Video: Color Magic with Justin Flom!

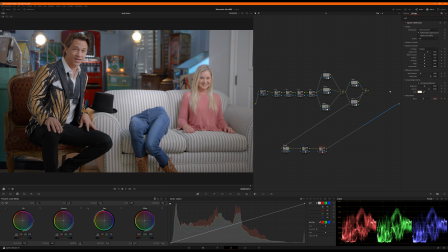Okay, now I'm going to dial in global blend to about 0.4. I want to still see, if I audition it off, I want to still see the rims here. I don't want to lose the physicality of the fixture itself. I just want a little bit of love on the glow.
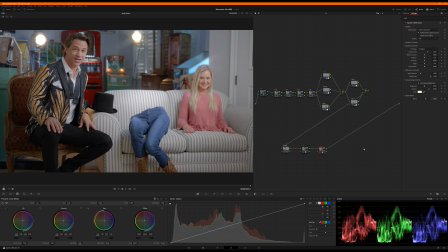So maybe like 0.6. I don't remember where I put this when I did this earlier today. All right, let's dial in. Boom.
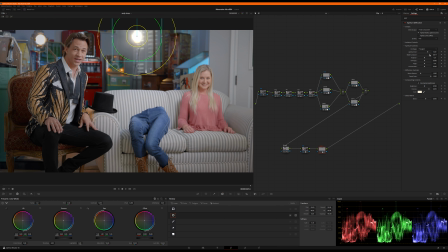And I'm going to smooth that out just a little bit of ray. I really want to just smooth that out. And then I'm going to add another circle. And drop that right there.
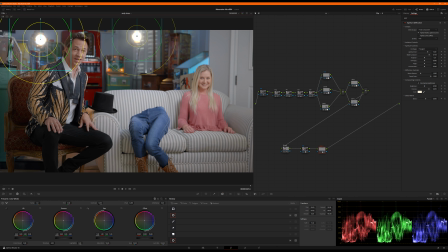And what I want to happen is I want this glow to come across the top of his hair just a little bit.
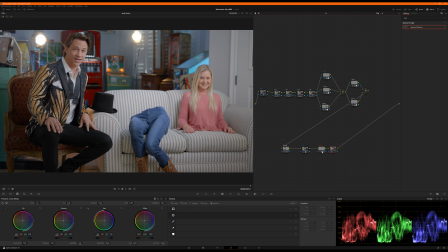All right, so let's add another node real quick. Now you can see off, on. Just brings the shot to life, gives me a reason to have all this back here. It's a little dark in this area, but it gives me something to feel magical about, right?
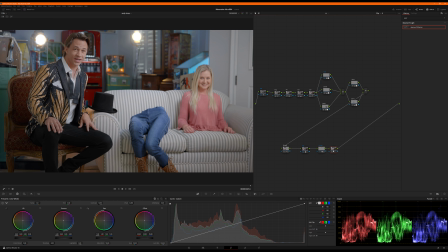So we're getting toward the end here, so our lamps are in. I'm going to add our lab node. I definitely want to, I keep doing that, hitting the wrong button. I definitely want my overall lab cleanup on the bottom end.
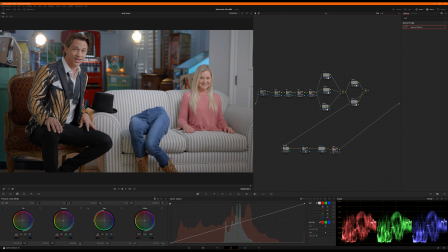So I'm going to drop it to lab color space, and I'm going to roll down shadows right here, ever so slightly, and it just helps isolate out
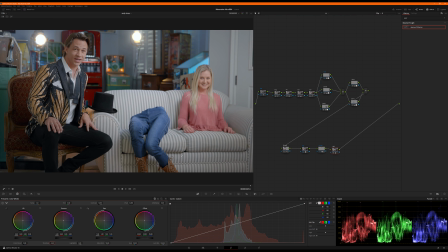the darkest shadows and separates it from the warmer tones. Off, on, really cleans up around his face. I really like that. I'm actually going to jump all the way back to exposure real quick, and I'm going to punch that up just a touch.
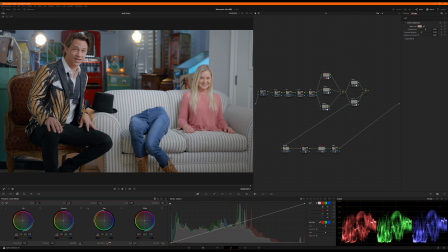And then on skin, I'm going to go in here and I'm going to put just a touch of saturation. And let's see, following lab, my final node is going to be sharpening. And we're just going to give it a skosh right there, just a skadoosh.
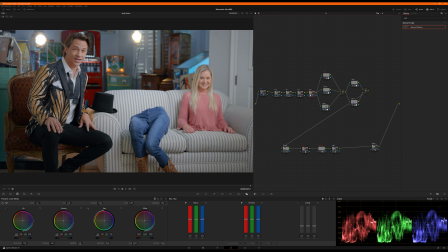Right. Let's see, we can make a couple more adjustments overall just to kind of really pop him. Even my frame right, I'm going to bring that down just a little bit. It just barely needs to be there. Off, just a touch.
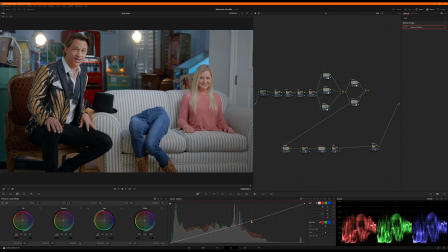Could even drop. Ooh, you know what? I'm actually going to, okay, I'm going to change my mind. I'm going to actually pull it even further down because I like how it pushes me more toward him by dimming her. So I'm going to pull that down a bit further. Let that be a little moodier. So, all right, let's, can this even clean up or is it going to
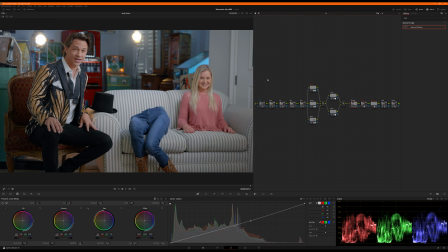fit? I don't know if it's going to fit. It fits. Okay, cool. Let's walk it through.
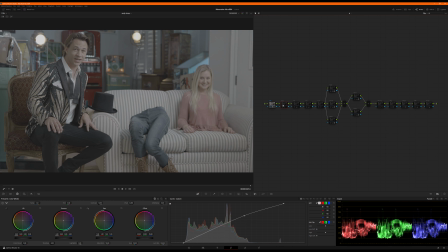disabling everything. We have our denoising just happened the bottom end of the darkest of darks.
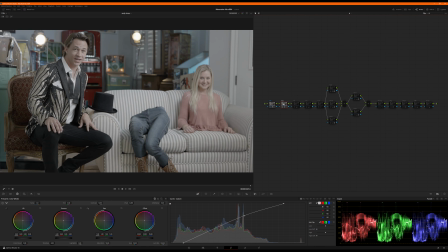I don't think there's even much noise even down in here, but I just want to put a little bit. Exposure, getting it generally where I want it on the scopes. Primaries, you can see very, very subtle move over here on the scopes. I'm just pulling it a little bit off the green over to the blue.
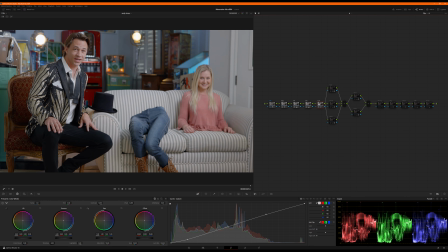Saturation, punching it up. Contrast, tightening up everything without crushing the blacks. There's still detail here. I don't know if it translates on YouTube. It hopefully will, but there is still detail right here in these jeans. But I wanted to really tighten it up so that I get a little more, almost like a little bit of a neg fill on here just through contrast.
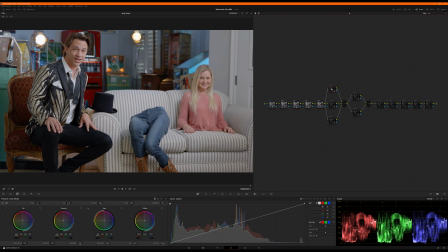It feels like that. Okay, now we're gonna make their skin pop. Boom. Might be a tad much, actually, now to look at it.
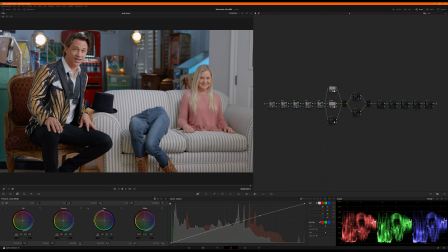Okay, and then his jacket, kapow, and his jeans go black. His hat, it has a little bit of blue in the deepest of dark blue, gray, black. Now it's black. Okay, her shirt, boom, just a little bit of color to help her separate from this couch.
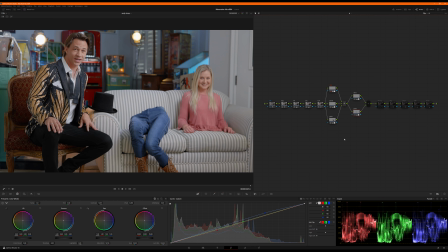Her jeans, kapow, a little bit of blue jeans, now they're blue. Okay, frame right exposure, pulling her down just ever so slightly, just a touch.
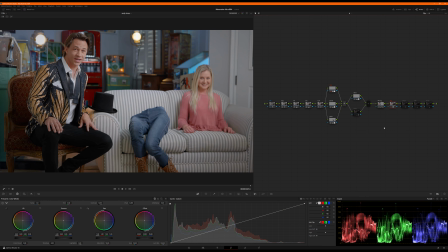Vignette, just to sort of stylistically hone the image in a little bit. I'm actually going to move that over just a drop.
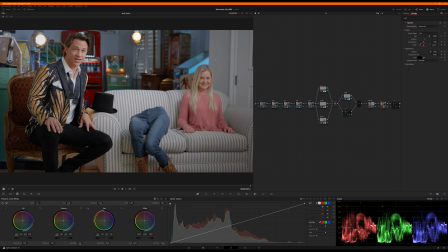Now that I see it. This is the thing about coloring, man. You get it dialed in. Oh shoot, I just screwed that up. You get it dialed in, and then you go back and you play with it. I'm actually going to kill frame right exposure. I had it earlier. I don't like it now. But this is part of the process. You adjust, you make changes, you go back,
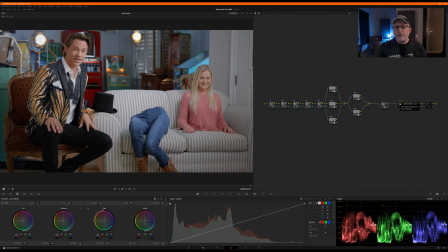and then after you get through, when you've got your image where you like it, it's a great first pass. Your 10-minute render, your grading 10. Show the client. They're like, yeah, I love where it's going. Keep pushing it. You come back, you tweak, you tinker, you tighten up the skin a little bit, you tighten up the jeans, you tighten up the couch or the lights or the glow.
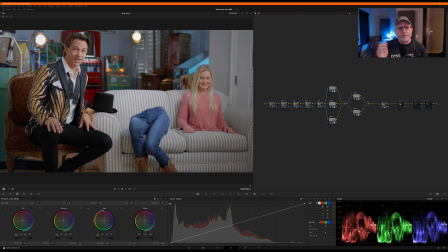And I usually have the first day and then a second day for revision and a third day for final tweaks. It's like fresh eyes twice on it. You know, come in the morning, you got fresh eyes, you haven't been staring at a screen all day, and you can make some really great progress on those fine-tuned details.
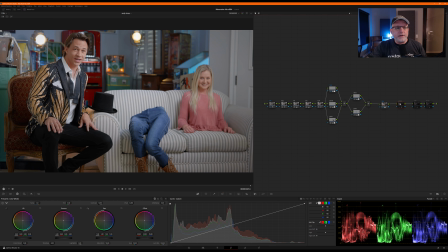So it's kind of the way I like to work, and definitely encourage you to explore it. Okay, lamps, skadoosh, that's the magic sauce. Lab, just to pull the reds out of the shadows just a little more in a really beautiful way.
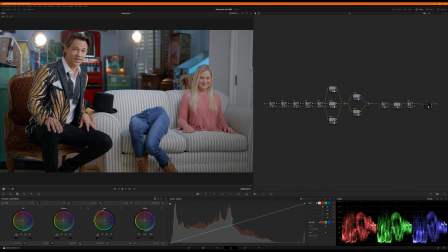I love the way it feels on images. And then sharpening, and I believe that is
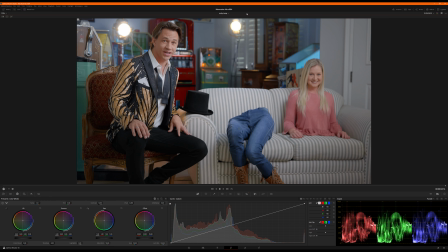quite possibly the most magic shot of Justin Flom that I've graded.
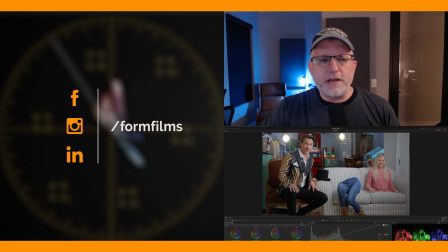All right, people. Hope you enjoyed it. Hope it was helpful. Hope it was fun. Please follow us, subscribe, like, ding the bells, flip the switches. We'll see you next time on Grade in 10.